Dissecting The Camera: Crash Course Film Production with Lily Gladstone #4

Hey, you! Yeah, I'm talking to you. But I'm actually talking to a camera. A camera is a collection of parts that can help you tell a visual story.
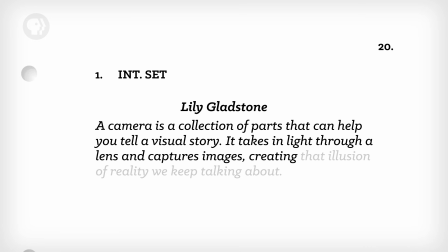It takes in light through a lens and captures images, creating that illusion of reality we keep talking about. You could even use your cell phone camera to make a movie. But filmmakers usually have equipment that gives them a lot more control. So, let's look through the eyes of a cinematographer and see how they combine camera technology and the language of film to get that perfect shot.
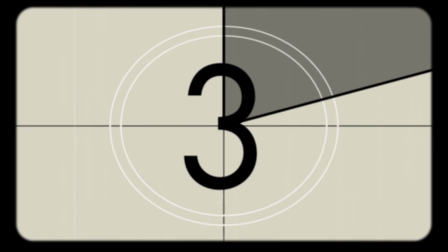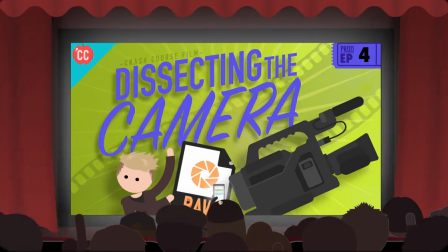Let's start with a tool that focuses light into a camera, the lens.
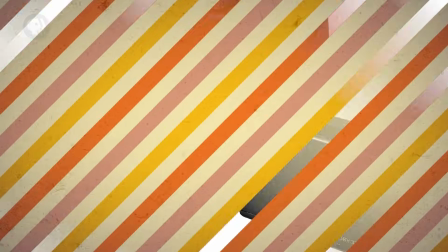Some cameras have a lens that's permanently attached, but others have a separate body with a lens mount, where you can swap out different lenses for more creative control. For instance, low-budget filmmakers can rent great lenses for cost-effective cameras to improve their footage quality, or they might use older lenses to make a period piece feel more authentic.
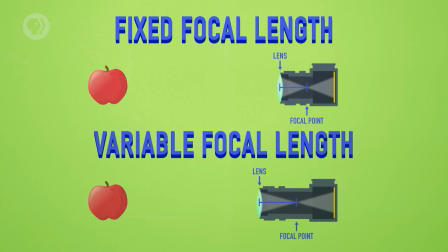All lenses have either a fixed or a variable focal length, which is the distance from the center of the lens to where the image is in focus.
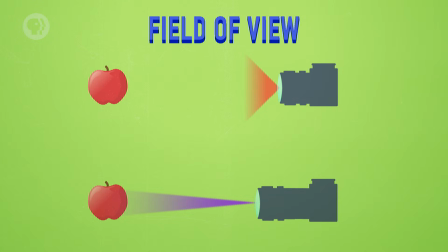And focal length determines your field of view, which is how much you can see in the frame. It's usually measured in millimeters, and a 50mm lens is generally thought to be closest to how our eyes frame the world. A fixed focal length lens can be called a prime lens. It tends to have higher quality glass, because it's specialized for just one focal length.
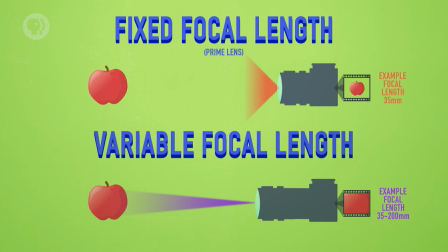On the other hand, a variable focal length lens is more versatile. It's also called a zoom lens, because it can zoom in and out. Now, you can also control how much light gets into the camera body through a hole called the aperture.
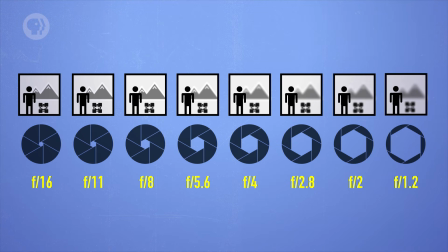It works like the iris and pupil in your eye, becoming wider or narrower to let more or less light through the lens. Aperture is measured in f-stops. The lowercase f stands for focal length because it's the ratio of the focal length compared to the diameter of the aperture. An f1.2 lens, for example, can open wider than an f5.6.
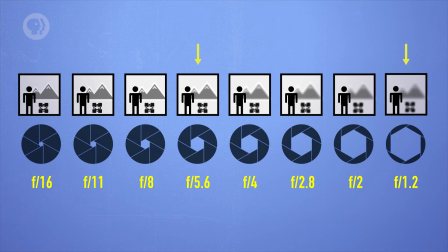So when you stop down your aperture, you're making that diameter of the opening smaller, letting less light in and changing that ratio.
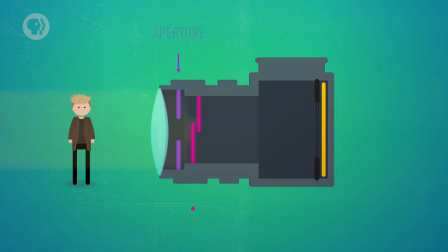But as you stop down, you'll notice that the number is actually getting larger. And to control how long the film or sensor inside is exposed to light, you can adjust the camera's shutter speed.
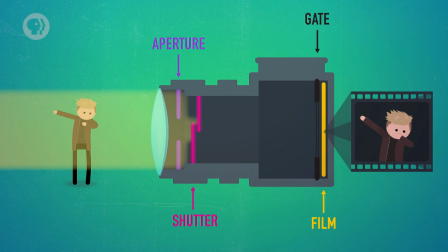You can think of a typical shutter as a door in the camera that opens and closes really quick. If you have an aperture that can open wider, like an f1.2 lens, you can let more light in and have a faster shutter speed. Usually your shutter speed is about double your frame rate, so if you're shooting 24 frames per second, for instance, your shutter speed would be 1 50th of a second. But there's one little problem with shutters that work like a door. They click, which can get noisy. So on some movie film cameras, you'll have a shutter angle instead of a shutter speed. These shutters are rotary disks that spin, to control the amount of light that enters an opening into the camera.
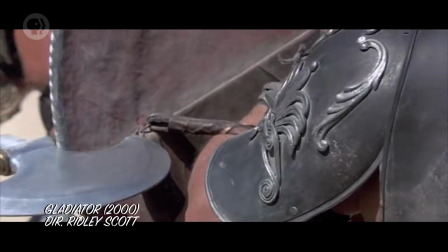A smaller shutter angle works like a faster shutter speed. The image will be exposed more quickly, and it'll look crisper.
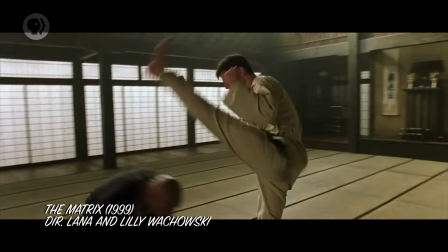With a larger shutter angle, or a slower shutter speed, the image will be smoother and have more blur from any motion. How light gets turned into an image depends on what kind of camera you're using.
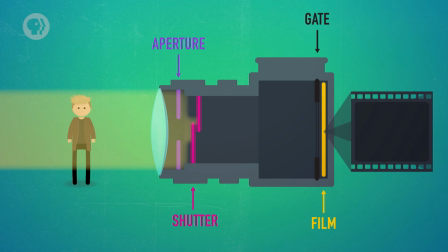In a film camera, the light hits the chemical-coated film strip at an opening called the gate, which exposes it so it retains an image. In a digital camera, the light heads to an electronic sensor, which translates the light energy into a digital image. The camera that's filming me right now has what's called a complementary metal oxide semiconductor, or CMOS sensor. Other digital cameras might have a charged coupled device, or a CCD, which uses more power but produces better images than earlier CMOS sensors. Both film and digital sensors also have a property called ISO. The higher the ISO number, the more sensitive they are to light. The name comes from the International Standards Organization, which created the scale filmmakers use.
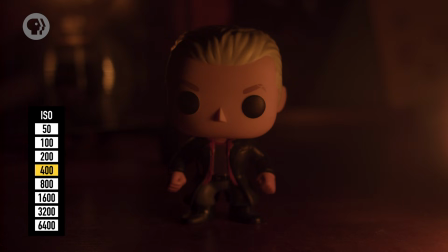Generally, the lower your ISO, the cleaner and richer your images will look. But, if you're in a room without a lot of light, your image will look pretty dark. In this case, it's tempting to just bump your ISO way up to like 1600 to increase sensitivity to available light.
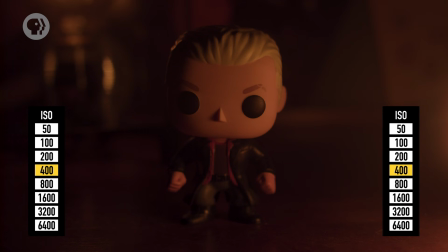You've got to be careful with that, though. Depending on the camera or film stock, raising the ISO to compensate for low light just brightens everything in the frame and can result in grainy, lower-quality footage. So instead of raising your ISO, you might want to add more light to the scene and open up the aperture to allow as much of it in as possible. Now, imagine you've put everything we've talked about to use. You've adjusted your lens, aperture, shutter speed, and ISO, and captured some beautiful footage. All that footage is stored on what's called the media. In a film camera, the media is the film itself. As long as you don't lose or ruin it, you'll always have what you shot. In a digital camera, the media is a data storage device like tape, drives, or cards. And you'll have to decide on a codec.
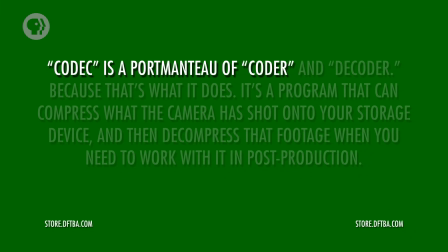Kodak is a portmanteau of coder and decoder, because that's what it does.
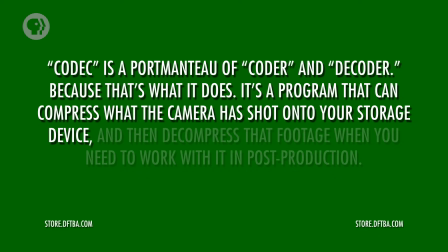It's a program that can compress what the camera has shot onto your storage device, and then decompress that footage when you need to work with it in post-production. Basically, it's like a little package of digital information. You might recognize a Kodak like H.264 or MP3. Shooting in RAW means images don't get packaged or processed. You get higher quality footage, but you need a bunch of storage because those image files get huge. Now, understanding how a camera works is only part of a filmmaker's job. Film sets have an entire team of talented artists working to create the visual story of a movie.
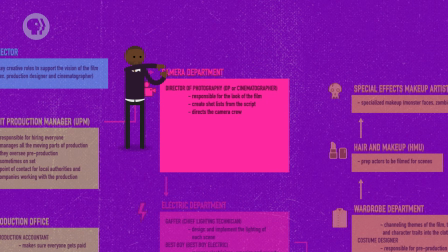The director of photography, or cinematographer, is the head of the camera department. They create the shot list with the director to plan how everything in the screenplay will be captured visually. The camera operator is the person who actually controls the camera and frames the shot. Sometimes you need a static shot, so the camera operator uses a tripod.
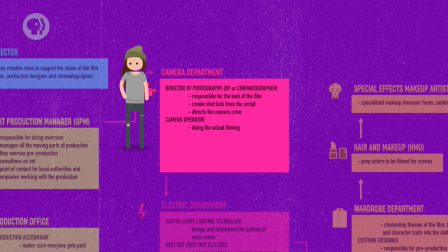The cool kids call this a camera on sticks. Or sometimes you want a moving shot, so the operator uses a handheld camera, or attaches one to a mechanical cart called a dolly. There's also a device called a steadicam, which makes a shot smoother than handheld, but not as smooth as a dolly. Now, the person who manages all this equipment and sets up the camera is the first assistant camera, or first AC. They work under the main camera operator. Sometimes you'll hear this job referred to as focus polar, because the first AC controls the camera lens to focus on the action through the scene. It might sound simple, but for decades, focus polars couldn't look through the camera lens while doing their job, because the camera operator was looking through the lens. Nowadays, the first AC will usually have a monitor, but they also have to rely on detailed marks from rehearsal and a whole lot of skill. The second AC takes all the camera notes for each shot and operates the slate, or clapper, to mark each scene. Oof. Soft sticks. They also haul equipment around, from cameras to media.
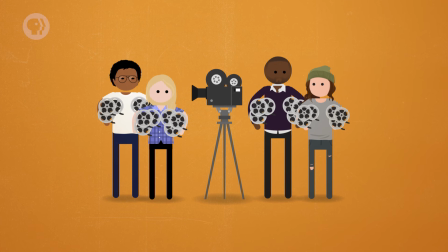If you're shooting on film, a second AC is the film loader, who changes the camera magazines with rolls of film inside.
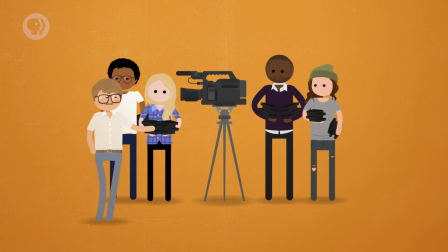And if you're shooting digital, the second AC is responsible for getting any storage devices to the Digital Imaging Technician, or DIT, who manages all the media. Now, you might understand all the nuts and bolts of a camera, but it's all for nothing if you're not using these tools to tell a story. Making the audience feel something because of moving pictures? That's what makes movies magic.
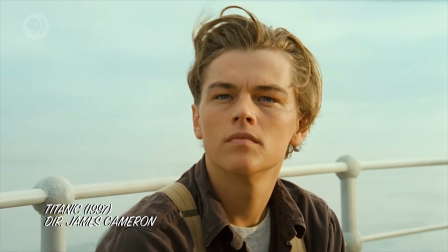From a voyeur shot through a window in a horror movie to the subtle push on the love interest in a melodrama, there's a language and an artistry to framing angles and camera movements. Take the rule of thirds, which is a general way to think about composing a frame.
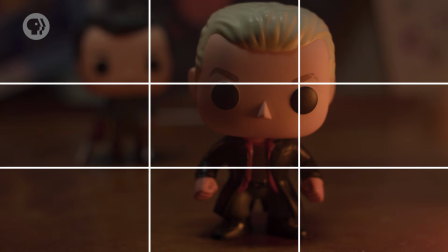The idea is to divide it up into vertical and horizontal thirds, and then stick what you want people to focus on where those lines intersect.
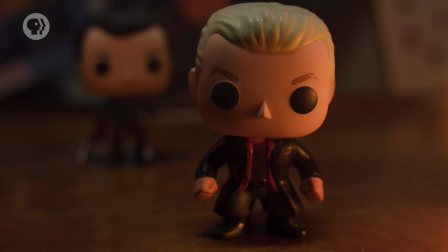What or who dominates a frame can affect how an audience views a scene, and what's in or out of focus can steer our attention even more.
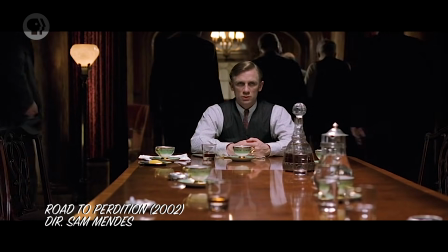For instance, in the film Road to Perdition, the cinematographer Conrad Hall combined these storytelling tools really beautifully.
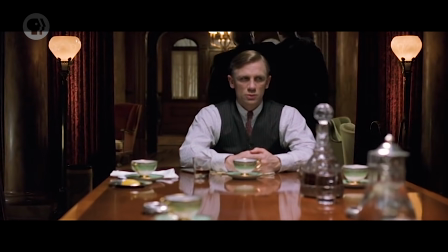In one scene, a character played by Daniel Craig is dominating the frame, but the other two men walking away from him, played by Paul Newman and Tom Hanks, are the ones in focus.
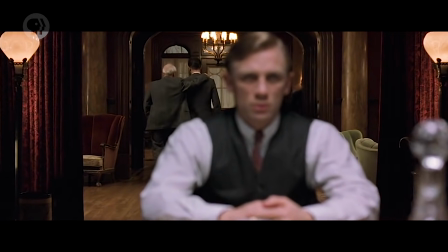So, our attention is on Daniel Craig's character because he's front and center in the scene,
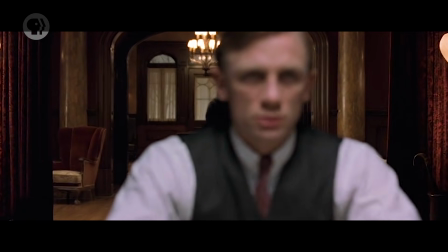but because the other men are kept in focus, we can feel that he's thinking about them, all through visual storytelling. Even if you can compose what looks like the perfect frame, it's important to remember that cameras aren't static.
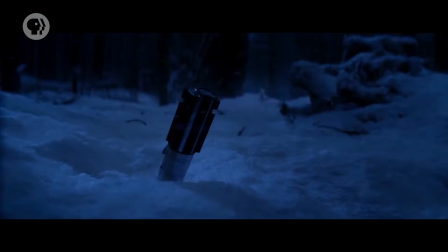Camera movements have their own language, too. A push is when the camera is literally pushed closer to the action in a scene.
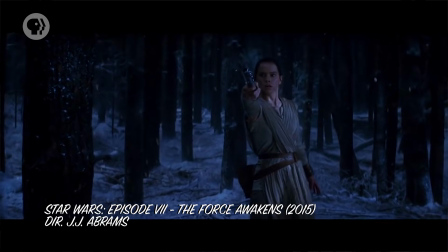It's like we're leaning in, and builds intensity.
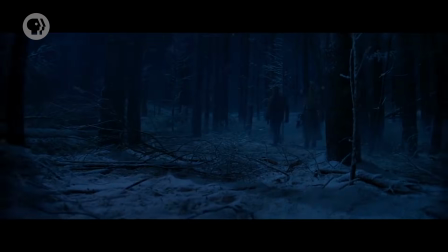And a pull is the opposite, the camera physically moves back. this could reveal something that we didn't see before, or help us leave a scene and lessen our connection. Pushes and pulls are often achieved by using a dolly to move the camera closer and farther from the action. They have a different look to them than just changing the focal length of a zoom lens.
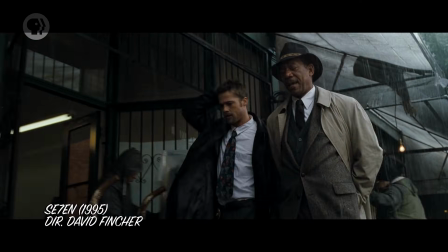If you want to get really fancy, you can use a tracking shot to move the camera with your actors, like by moving a camera on a dolly parallel to the action. Now, even how a camera is set up can affect the visual storytelling in a movie.
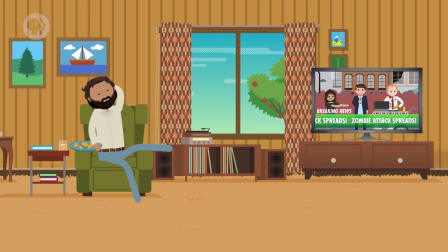A camera on a tripod is locked down and can make a scene feel safe and stable, like when a character who craves adventure is sitting at home in their regular life.
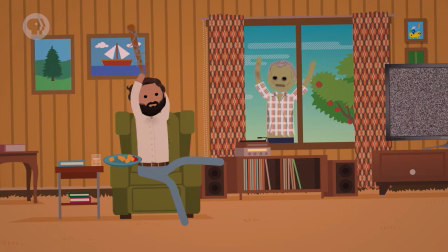But when they're introduced to whatever's gonna rock their world and jump up, the camera might move, too. On the other end of the spectrum are handheld cameras.
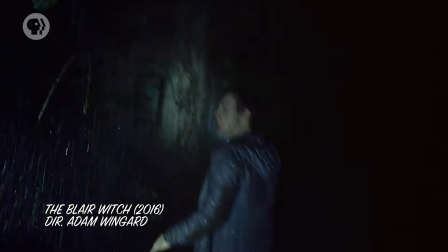Think of those horror movies with shaky cameras. They're harder to see and understand, but feel more chaotic and unstable. The real job of the camera is to capture visuals that let us enter the worlds of movies and feel what the characters feel. Knowing how a camera works can help strengthen your storytelling, but a lot of it comes down to becoming fluent in the language of film. And that, like all of these jobs, comes with a ton of practice.